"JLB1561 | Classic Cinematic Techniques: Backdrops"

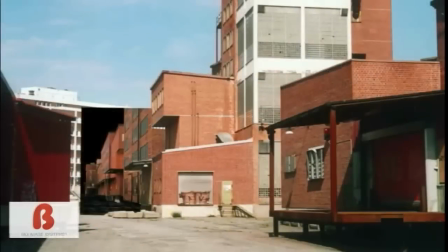Today we are looking at classic film production techniques.
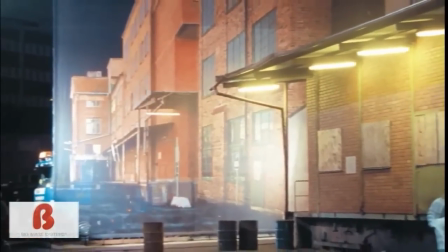In professional filmmaking, backdrops are often used to create the illusion of a much larger landscape than what exists in reality.
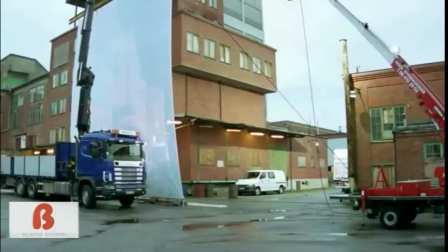When done properly, it can be a very effective method for fooling the mind of the viewer into believing that he is seeing something which he simply is not.
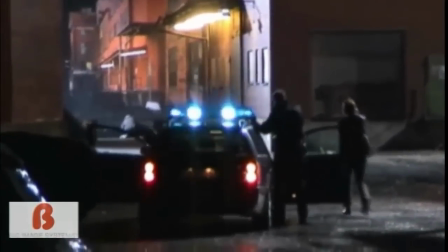As you can see for yourself in this example, a large backdrop is employed to create the illusion that the street extends well beyond the point at which it actually ends.
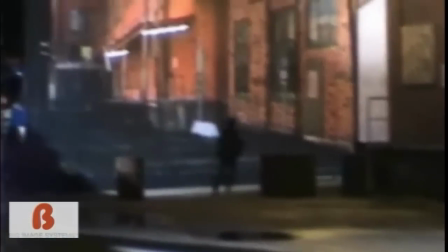So long as the cameras are positioned and directed in such a way as to keep the apparent background and foreground within frame, the two can appear to blend together.
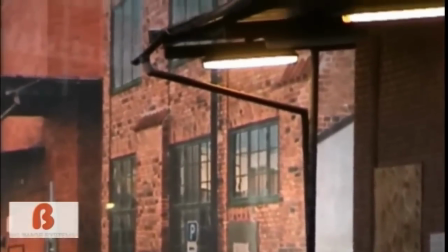So much so that an unwitting viewer may not notice.
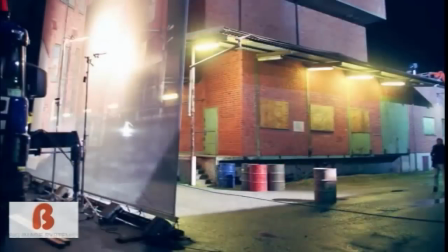Even though this is a well-known trick in film production, the use of backdrops can still fool the viewer if he otherwise believes that what he is seeing is real.
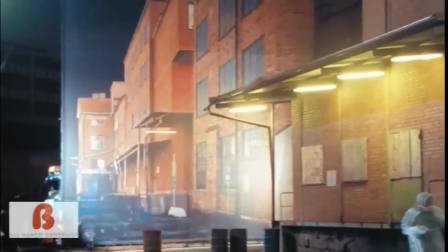The viewer might overlook the use of backdrops if he is engaged in a suspension of disbelief, say,
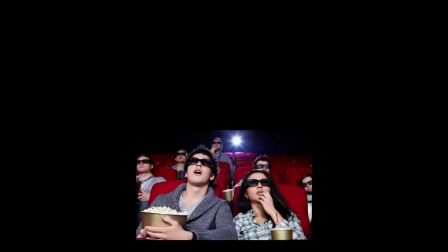if he is inside of a cinema for entertainment purposes and is knowingly switching off his critical faculties.
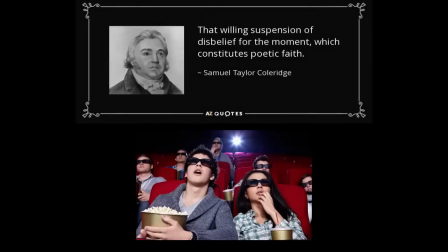Or he may overlook the technique if he is viewing footage which he has already accepted as being reality. Now that you know what you were looking for, let's take a look at two professionally produced films to see if you can spot the use of a backdrop.
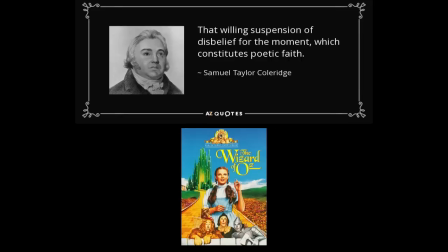The first footage is from the 1939 film The Wizard of Oz, starring the gorgeous Judy Garland.
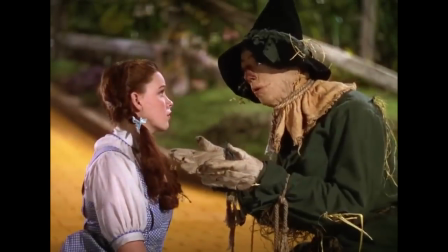Won't you take me with you? Why, of course I will.
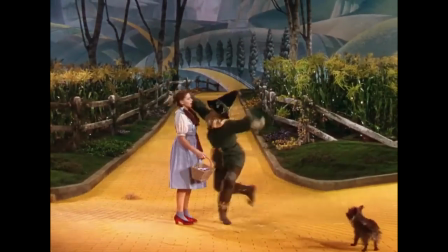Hooray! We're off to see a wizard. Oh, well, you're not starting out very well.
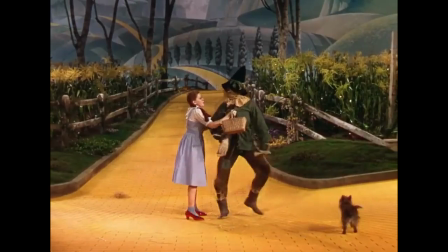Oh, I'll try. Really, I will. To Oz? To Oz.
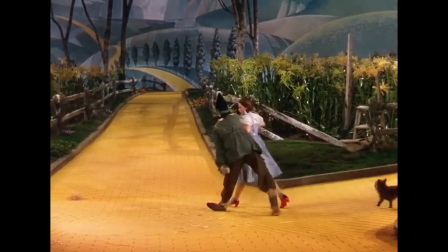We're off to see the wizard, the wonderful Wizard of Oz. We hear he is a whiz of a whiz, if ever a whiz there was.
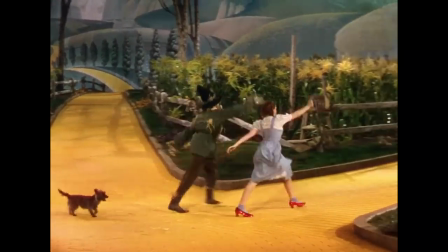If ever a whiz there was, the Wizard of Oz is one because
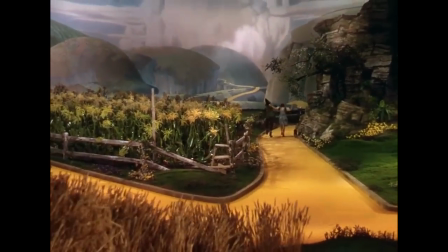of the wonderful things he does. We're off to see the wizard, the wonderful Wizard of Oz.
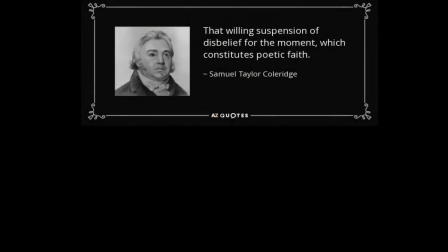Did you spot the delineation between the foreground and the backdrop here? Skip back and take another look if you missed it the first time. Now let's move on to something slightly more difficult.
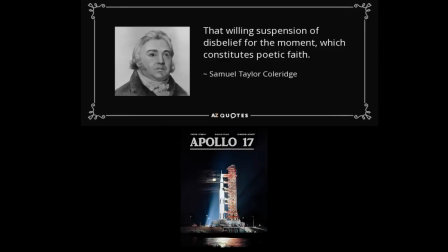This footage is from the 1972 film Apollo 17, starring Eugene Cernan and Harrison Schmitt. See if you can spot the delineation between the set and the backdrop.
And one big block there had very sharply defined
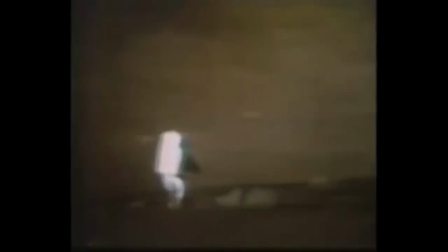parallel parting planes.
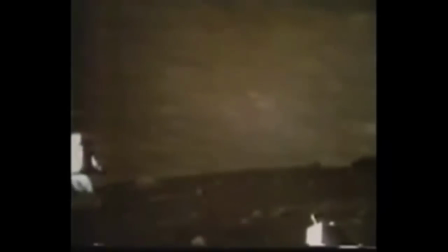I think there's a foliation of minerals that parallel that parting, but I'll have to check it out.
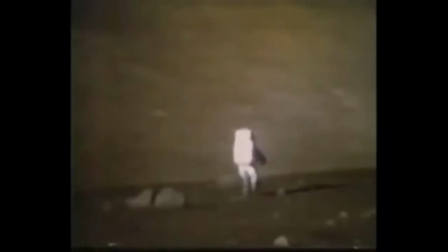Okay, copy that, sir.
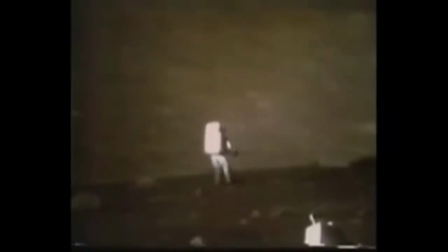Those parting planes go over the
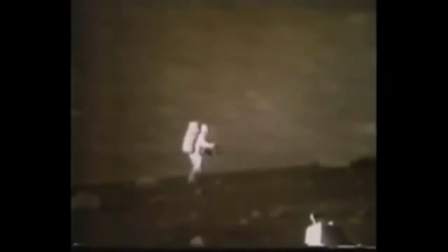will go through the whole boulder on the order of at least 3 meters long and outcrop.
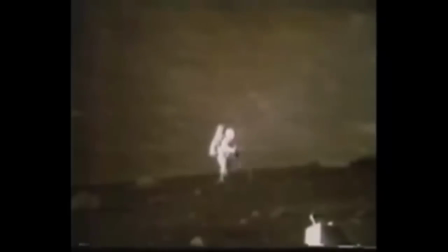Did you spot the delineation between the foreground and the backdrop?
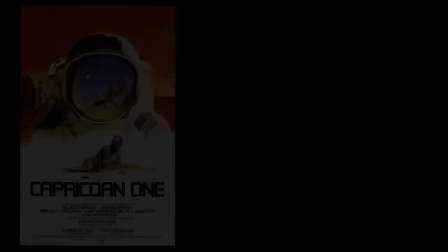Skip back and take another look if you missed it the first time. As we know from the 1977 cult hit Capricorn 1,
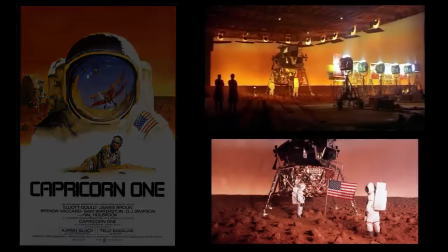staging lunar scenes is relatively easy on even a small budget. The producers of Apollo 17 also utilized clever camera techniques to
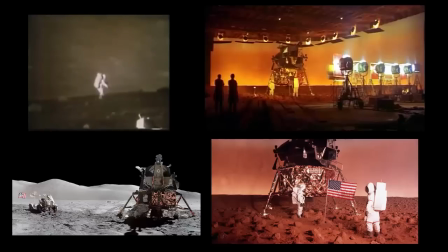make the ruse harder to spot by employing poor video quality and low lighting. These and other tricks allowed the filmmakers to fool most viewers of this made-for-TV film into completely missing the obvious backdrop before their very eyes. Stanley Kubrick himself would be proud of their efforts.